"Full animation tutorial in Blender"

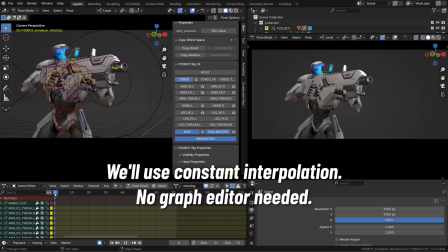12:18 And to get this kind of skipped frame style, we will keep everything in stepped mode or constant interpolation.
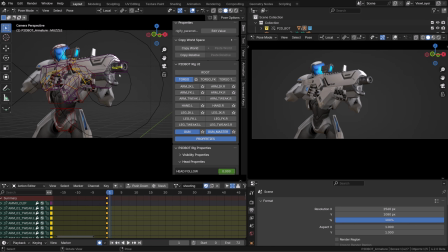12:26 I've said that we need to find the pattern, basically the different step of the gunshot. The first one is the recoil of the muzzle. So we need to push the muzzle inside the gun. And then on the next frames, we will animate or pose the reaction.
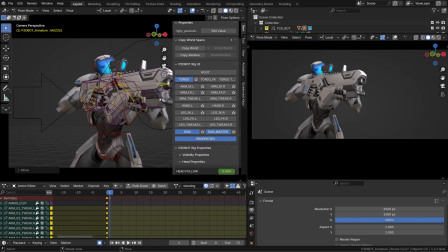12:44 On frame 0, we have our original pose. On frame 1, we just pull the muzzle inside and slightly move the body and gun backward.
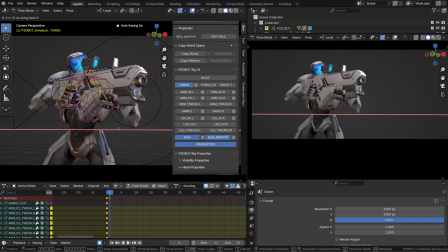12:55 One super important thing is that everything is connected.
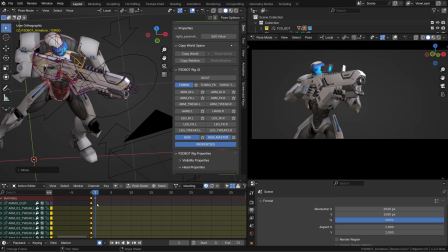13:00 So when the gun is moving, because of the recoil, it will push the shoulder, that will push the torso, etc. In the action editor, on frame 1, I will press I and key all the channels. Now I can select all the keys, press T and switch to constant.
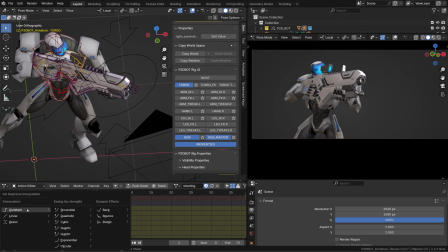13:16 On frame 1, we moved a lot the muzzle and very little the gun.
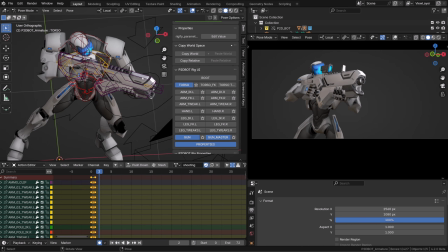13:21 On frame 2, we will now have the full recoil, so we can move the gun backward along its y-axis or along the muzzle as if it was pushed by the shot, basically.
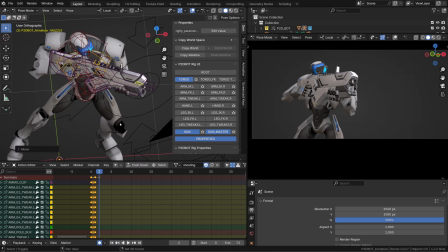13:37 And as I said before, since we have a strong recoil in the rifle, we also need to push our character backward a little bit. So we can select the controller of the torso or center of gravity
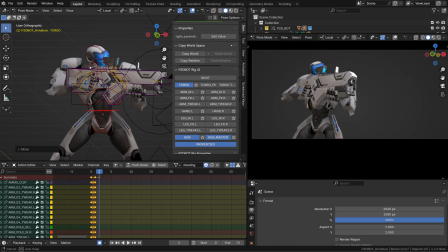13:52 and push the character backward in the same alignment as the gun. Then you can add a bit of variation, a slight rotation in the head, a slight rotation in the chest.
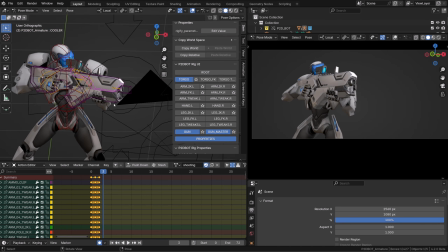14:05 Then on frame 4, we will push the body slightly backward as it's finishing its recoil, the reaction with the gun, while the gun is slightly moving forward and the muzzle is getting back in place.
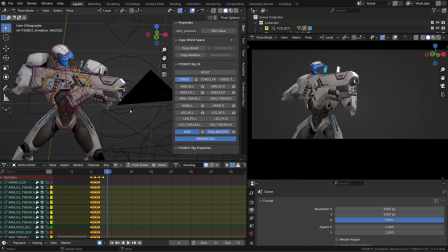14:22 Then on frame 4, we will reset everything, our character will get back to its original pose, and on frame 5, we will shoot again. So it's a very, very short kind of cycle. But the thing is, we will do that like 2 or 3 times,
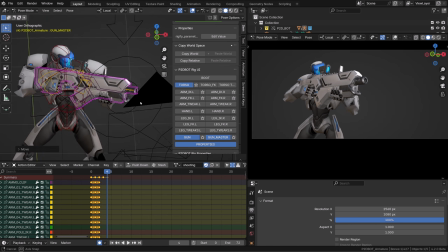14:40 and each time we will slightly change the position of the gun, the position of the character, so that it doesn't look like we're repeating the same cycle every 4 frames.
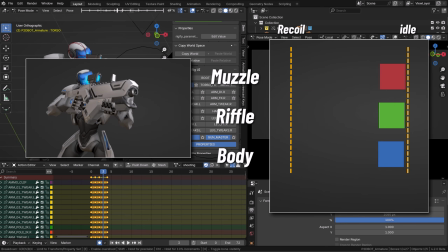14:51 So this is our pattern. The muzzle gets inside the gun in 1 frame. almost instantly when we trigger a shot. It slightly pushes the rifle, but then the rifle on the next frame is pushed a lot.
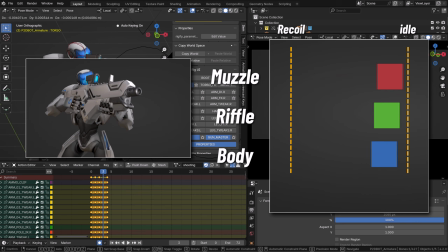15:06 The body moves slowly in the beginning, and as the rifle pushes it, it moves faster. And then all the different parts of the body get back into the initial pose progressively and in a slower pace. In our case, it's only 2 frames, but that's the idea.
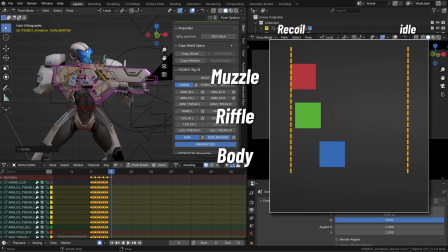15:25 Everything resets in cascade in a way.
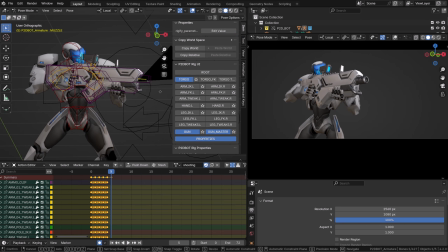15:29 Then I'm repeating this pattern from frame 5 to frame 9 or 10, but I'm slightly changing the angle of the rifle, the height of the character, the rotation of the head, so that it doesn't look exactly the same as our first cycle.
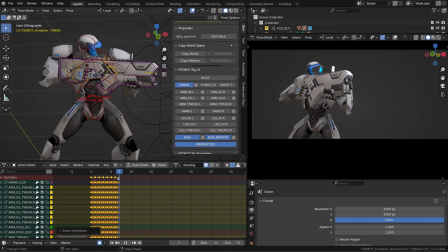15:47 And I will do that 3 times. Slightly changing the initial pose, slightly changing the reaction, but always having the same pattern. Muzzle first, pushing the gun push the body and the rifle gets back in place, and we do it again.
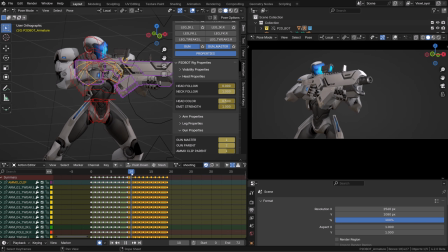16:06 Using the same method, I created 6 different cycles.
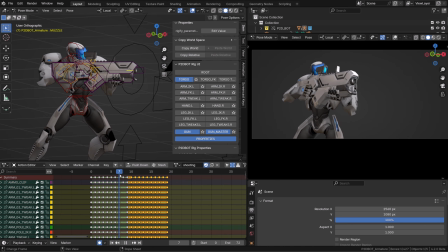16:11 So basically around 30 different frames with 6 shots. Once I have this space, we can click on the push down button in our action editor.